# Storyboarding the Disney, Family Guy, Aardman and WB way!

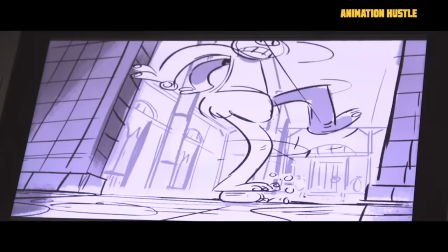(0:00)
What's up everybody it is Jabril Mack with Animation Hustle and today's video is dedicated to my fellow storyboard artists.
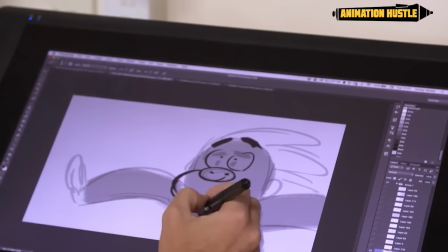(0:06)
As you guys may or may not know I draw storyboards and I thought it'd be cool to put together a video that shows different storyboard artists
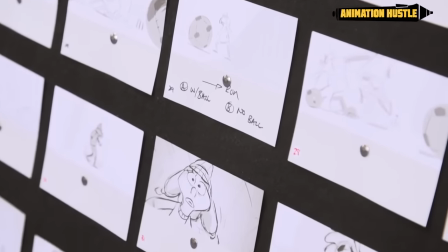(0:15)
in different parts of the industry and we can compare and contrast how their processes are the same and how their processes are different and hopefully share some
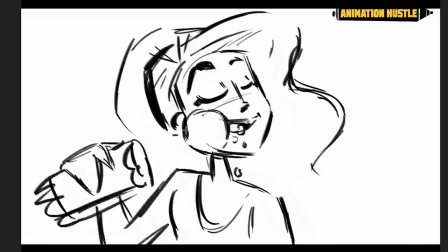(0:23)
insight that helps you guys out. This kind of stuff has really been valuable to know when I was getting started so I wanted to put it together and share it with you guys.
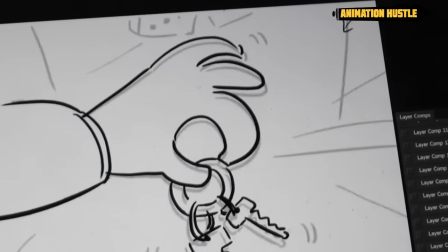(0:31)
In this video you'll see the process of four different artists who work in four different types of projects within the industry.
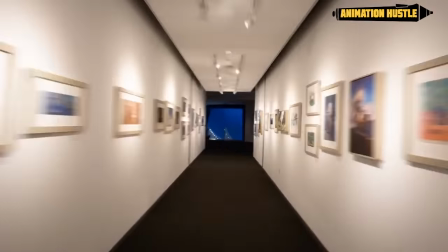(0:38)
First up there's Disney story artists who describe the process working on Disney feature films.
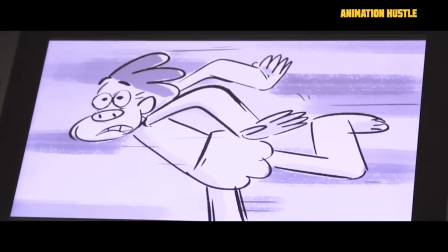(0:43)
We have an Aardman storyboard artist who is talking about his process working on Aardman's stop motion features.
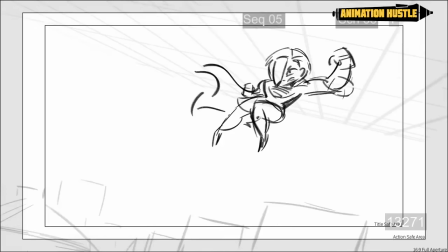(0:49)
And then we have two TV storyboard artists.
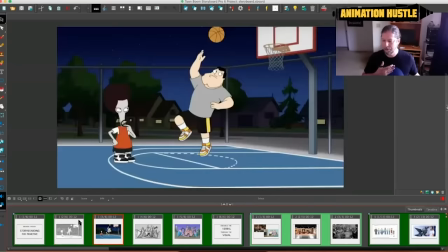(0:52)
One works in action comedy and the other one works in prime time like family guy type stuff so it'd be cool to see how they
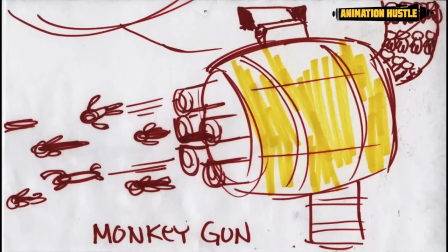(0:59)
all balance their work and what they have to think about when storyboarding for these different types of projects i'm hyped for you guys to see this but before
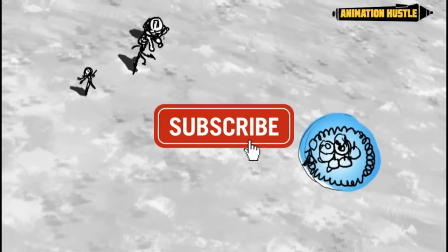(1:06)
we jump into it don't forget to hit that subscribe button and like this video and share it with your friends who also need some storyboard inspiration
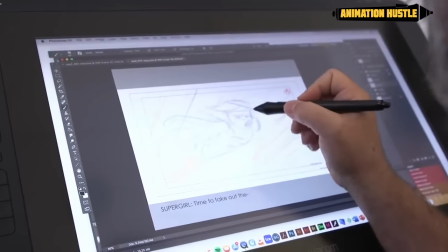(1:13)
without further ado let's jump into it here is a storyboard artist process as described by four storyboard artists.
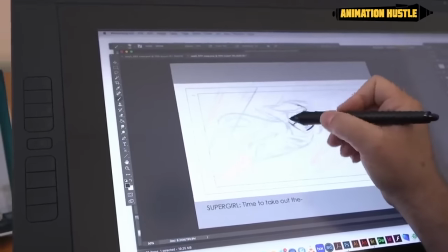(1:20)
Hi,
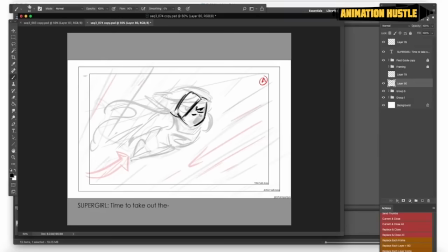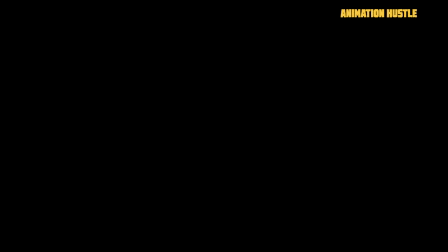my name is John Anderson. I am a storyboard artist on DC Superhero Girls.
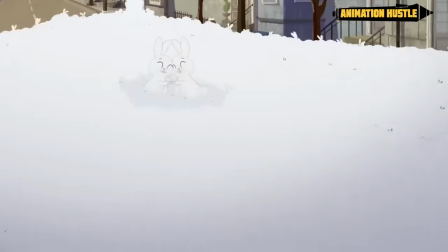(1:36)
Bunny sitting, Supergirl needs to save Metropolis from being overrun by bunnies.
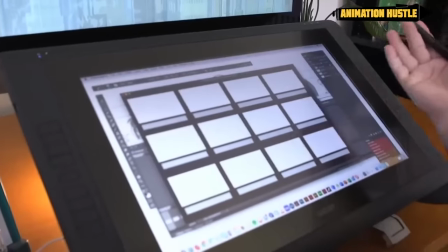(1:41)
So what I'm going to start doing is start thumbnailing, and I have a page of 12 boxes.
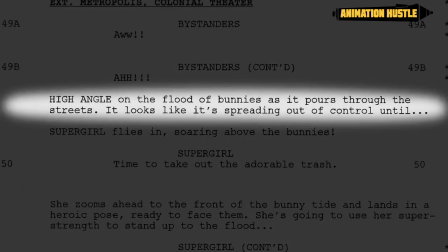(1:47)
So I get my script, and it says, we are in a high angle on the flood of bunnies as it pours through the streets.
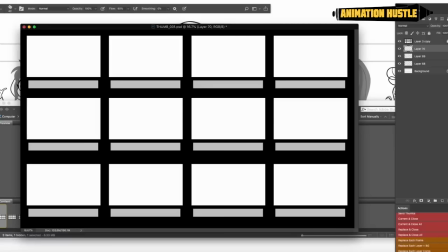(1:53)
There's so many different choices as a storyboard artist you have to make. They told me it's a high angle, so we'll probably look down at the street and see a bunch of bunnies.
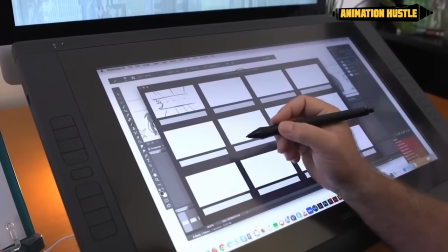(2:01)
Let's say those are our bunnies. And then I look at that and go, well, that's not that exciting. This is supposed to be an exciting moment.
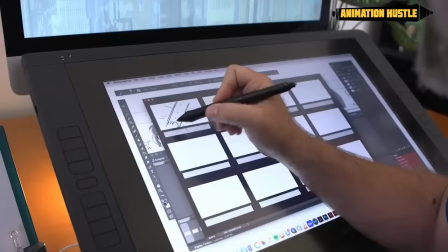(2:07)
So why don't we try a different angle? What if it's like that? That's kind of an interesting angle. And then I think, well, are the bunnies just going to be moving through here?
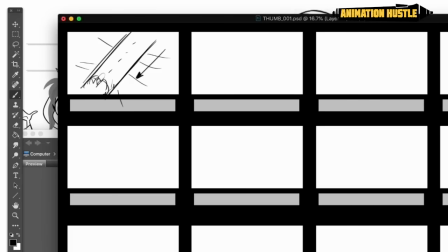(2:14)
What if the camera is moving? To show that the camera's been moving, I usually just put arrows in there.
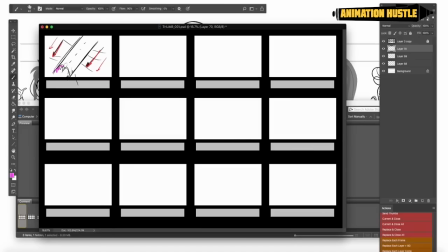(2:19)
And then I just want the bunnies to show up. So I will tend to do a little bit of color and just say, let's call the bunnies pink.
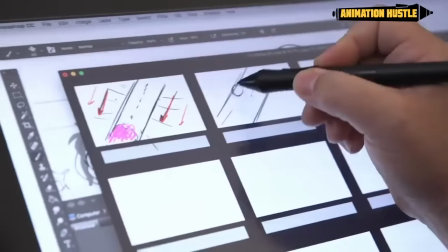(2:25)
Now Supergirl flies in. Okay, let's draw Supergirl. We're looking at her back here.
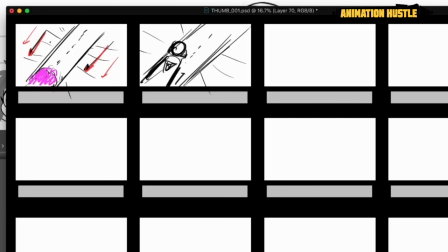(2:31)
I probably want to see her face, so maybe we're going to do a cut here and see a shot of her from a different angle. Let's say this is her looking down at the bunnies. You see her cape flying in the wind. Let's put some motion lines in there so we see, you know, there's things moving behind her.
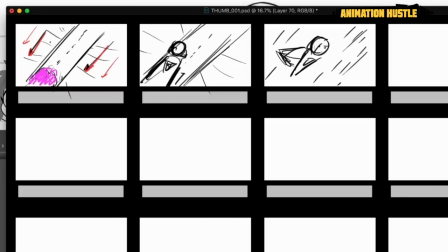(2:47)
And there she's looking down at the bunnies. Then she's going to say her line, and her line, it's time to take out the adorable trash.
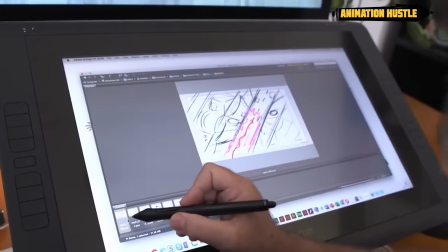(2:54)
And so her mouth is open. All right, so we're now into our next step. So what I'm gonna do from there is take my thumbnails and make them sequential.
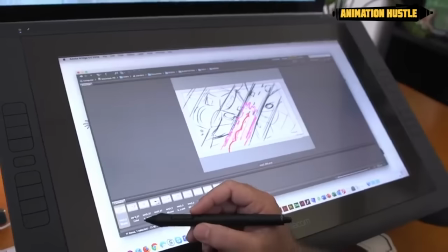(3:02)
This will be the first start of what will be our animation. And all that means is showing one shot at a time.
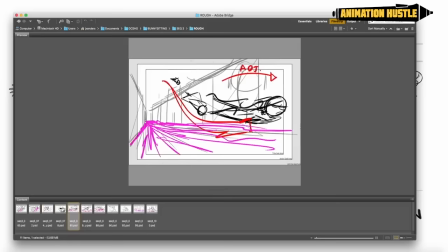(3:07)
And here we see Kara coming in, and she flies down, and we start to see things moving.
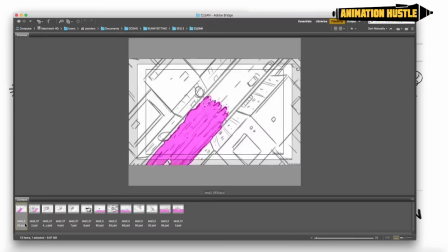(3:13)
What I'm gonna do is clean up those shots. And I just wanna make sure that they're clear.
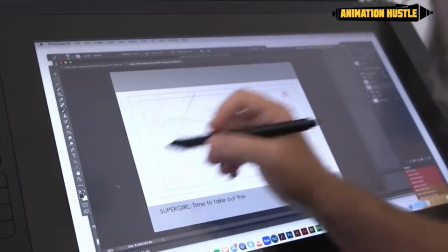(3:17)
And what I'll do is just either draw over, or in this case, I'm just gonna sort of redraw and sort of clean her up, put her more on model.
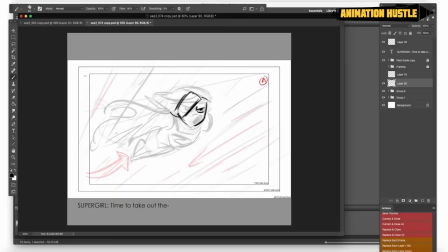(3:25)
She has this great hair that comes in front of her face. She's got this great brow and she's talking, so we gotta put her mouth open. I had her arms sort of there. We want her arm kind of close. She's in this great pose. Her cape is going out.
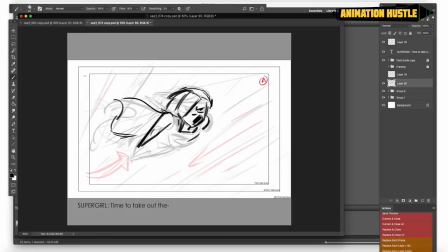(3:39)
And we wanna give enough information to the animators so that they kind of have a general idea about the feeling, about the emotion, about the action, so it looks a little nicer.
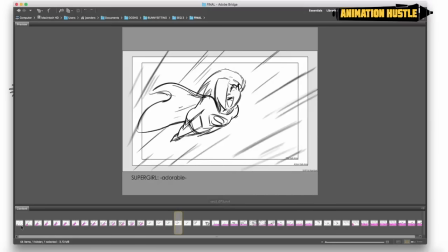(3:51)
And we see her and she says her line, time to take out the adorable, and here we see a cute little drawing of her face, trash.
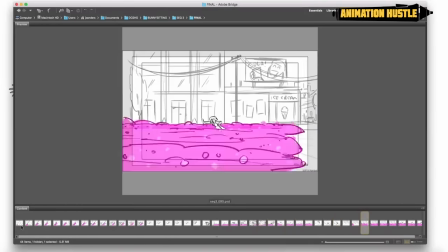(4:00)
It's so exciting to take something that was a word on a page. And it's drawn by a series of talented artisans in the storyboard department.